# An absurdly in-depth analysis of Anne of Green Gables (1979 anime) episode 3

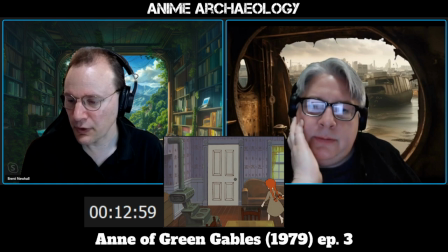3248s
Go to the door, and she just
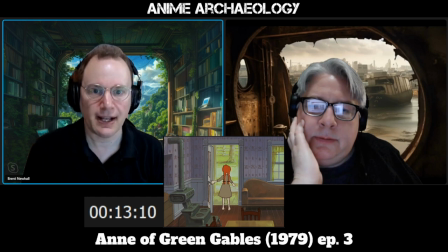3252s
stands there for like 7 seconds, and we hold on it.
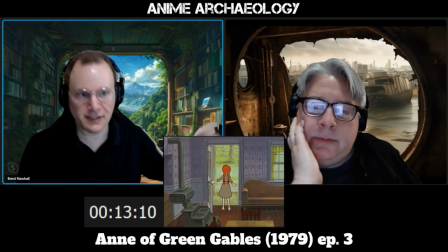3257s
And the pacing of that, where she runs down, runs to the door, opens the door,
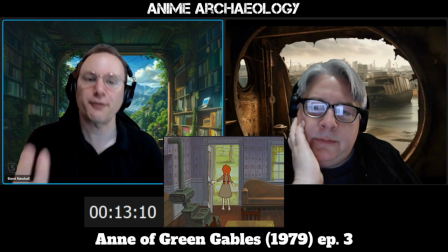3266s
right, and we just freeze on it. And you know, you're ready for that next moment, and you're, when it doesn't come, it's so shocking.
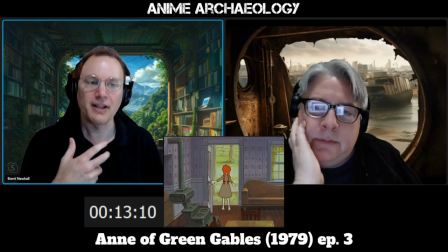3274s
You're ready for it, you're waiting, and then it goes on long enough for you to realize, oh, this is what's going on.
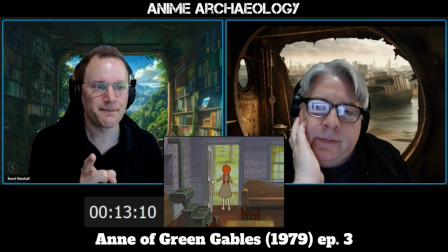3281s
And he doesn't show you her face. Nope. So it's up to you to realize what's going on in her head. And what you hear is not music, is you hear the outdoors. Like, that volume was pumped up.
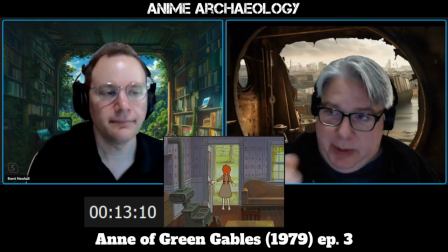3296s
Yep. That sound was pumped up to make that point. And, you know, it's...
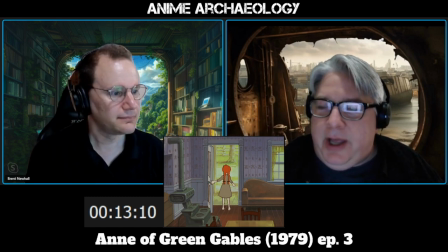3302s
Now, what I find interesting is that in 1979, when you watch this on television, you know that you're watching something important because everything's frozen and all you hear is noise.
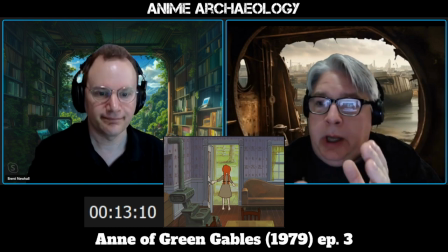3316s
Yeah. So you're just like, you're keyed in and you want to pay attention to that. In this day and age of streaming, that's lost.
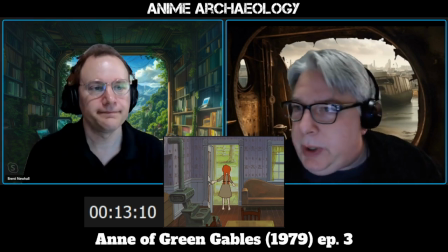3324s
Yeah, you're right. For a lot of people. A lot of people go, oh, did something, you know, tap the button. You know, yep. It's not working. No. This is what Takahata is trying to do.
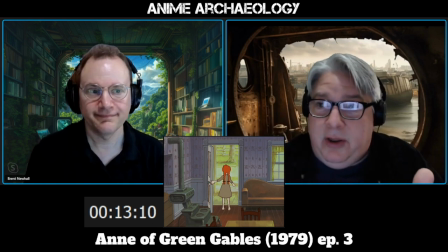3335s
And that's kind of the art there, which is we can freeze everything.
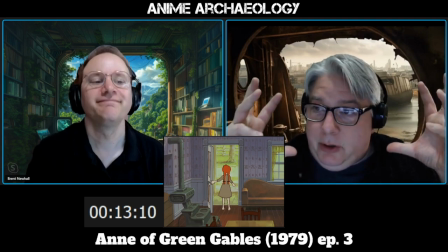3341s
We can have absolutely no freaking movement.
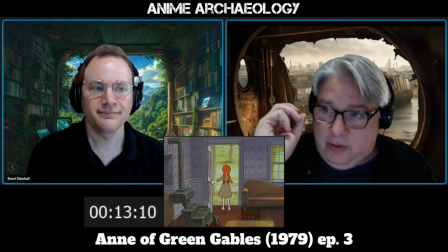3344s
And all we have to do is throw you a visual, just a static or, you know, just a standalone visual with the right noise behind it.
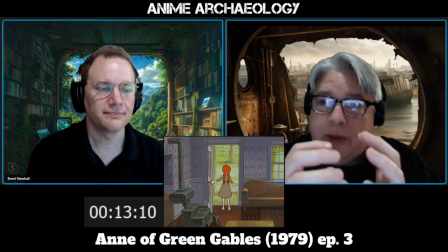3354s
And if we do all these things, you know, well, then you're going to be like, by the end of it,
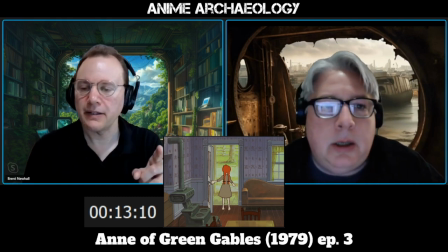3360s
you know, you're going to be devastated. And what's also interesting is if you don't have the
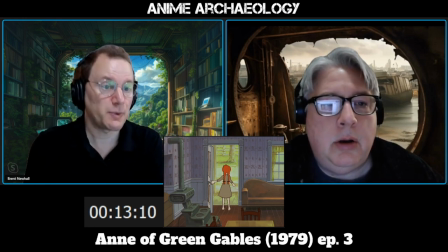3366s
emotional maturity to connect and realize what happened there, he does two things. Yeah. First, you go back to the table and she says what she's feeling. But then also you have that amazing shot.
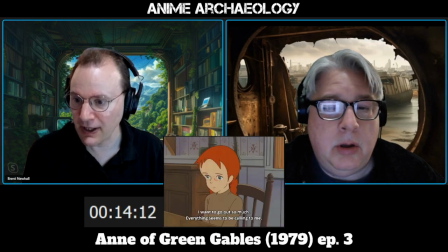3377s
I don't know if I'll be able to actually find it visually because it's so quick. Yeah.
So yonderu yo nan dakedo.
There it is.
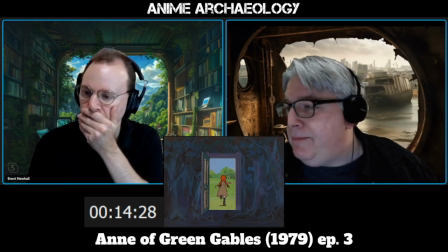3391s
Yes. Yeah. Yep. Yeah.
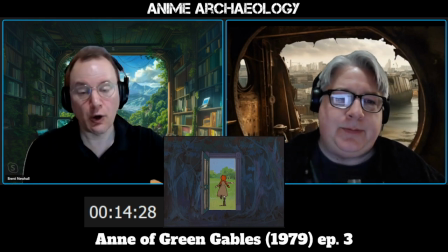3397s
And by the way, everyone who's like, oh my gosh, you know, how Miyazaki is a genius.
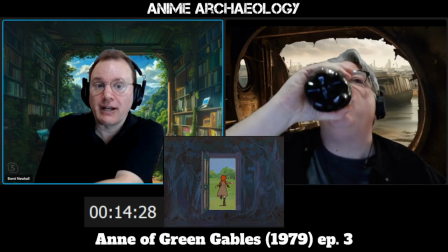3404s
This is the boy and the heron. Right here. Mm-hmm.
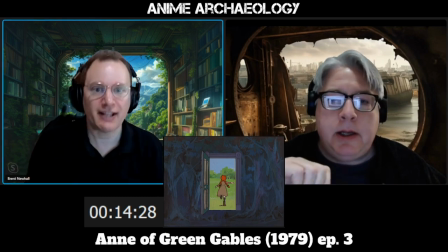3407s
Right, like this, that kind of symbolism is exactly what Miyazaki was pulling on for Boy and the Heron.
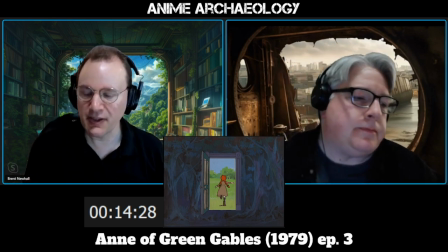3413s
This idea that you can have
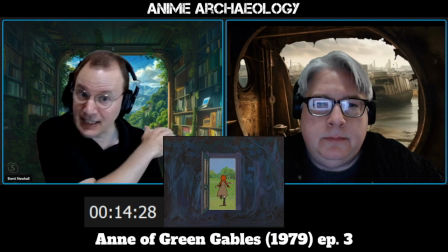3417s
images and you have scenes in your anime that are entirely symbolic of what's going on inside a character's head.
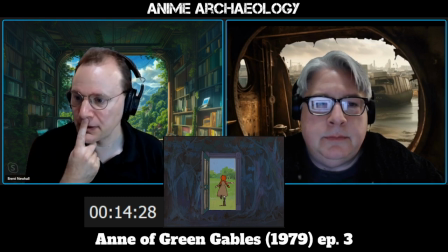3424s
And just the way you have to do all that is just, it's amazing.
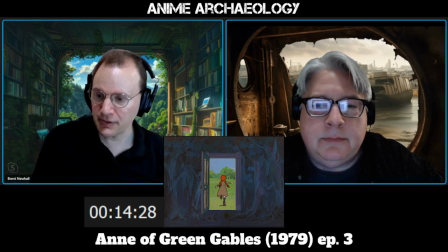3431s
Mm. Also note, I just realized this. She's wearing her shoes. Oh, she is. Which she's not doing in the kitchen.
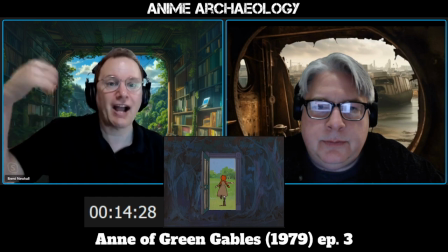3445s
Meaning she's thinking forward to how she would actually be. Right.
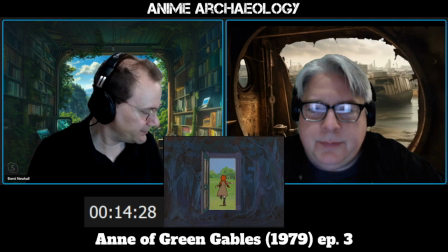3449s
Mm. Man.
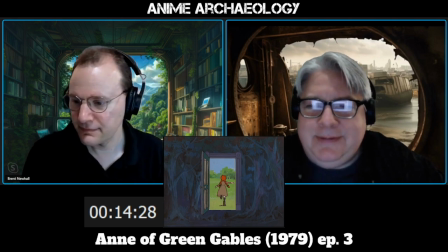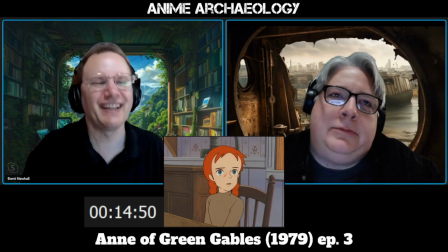3459s
So what are we watching tonight? Emotionally damaging art? A miserable child.
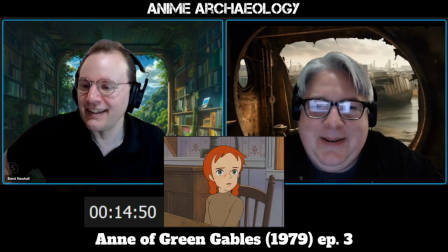3469s
Yeah. Well, it's one of the powers of this story, I think, is that it is, as much as it's about the external experiences of Anne, it's also about her internal experiences.
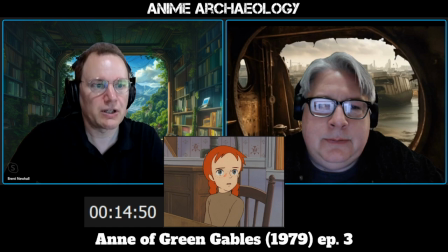3484s
It's about the emotional ups and downs she goes through as a child.